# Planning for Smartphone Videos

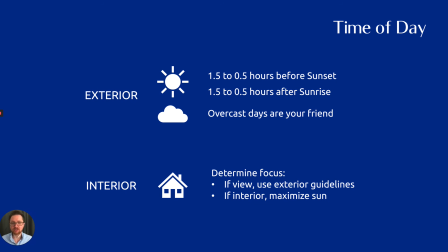[12:15]
This really is a trade-off, and it's up to you to decide what will work best for the property.
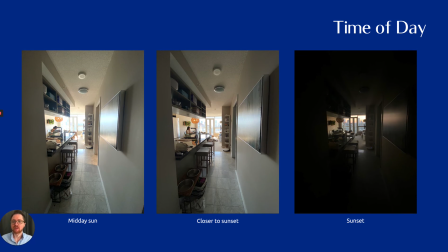[12:20]
Here's an example on the left-hand side of photographing during a bright sun moment. You can see it is very difficult to see outside the view. Again, this could be an advantage if you don't want to show off the view, but it could also be a big disadvantage if you want to see outside these windows.
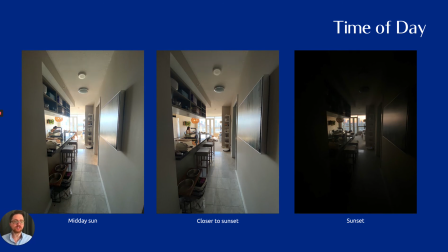[12:38]
On the right-hand side, you can see a sunset shot in the exact same spot. Of course, all of the interior lights are off just to demonstrate this for you. And if you're filming or photographing in this last 30 minutes of sunset,
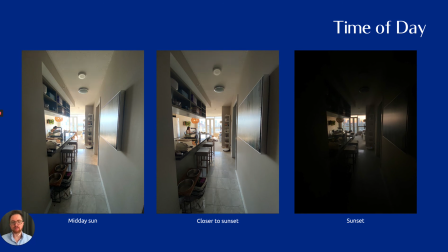[12:53]
you can really have a difficult time seeing the property. And that's why I recommend something in the middle, closer to sunset. And in fact, this could have been a bit closer to sunset, so we could see a bit more out the window, but still very easily see indoors.
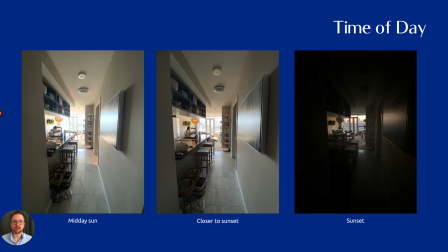[13:08]
There is that trade-off though, and sometimes you only have access to a property at a specific time, so it's really up to you to decide what works for you. I would recommend, however, to pull out your phone throughout the day today, take some photos in the afternoon, in the early evening,
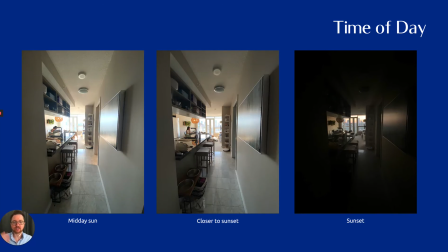[13:25]
and around sunset, and see for yourself both what your skin looks like in that type of lighting as well as what the property looks like. That's going to give you a really good sense of what's going to work best. Good luck, and let me know if you have any questions.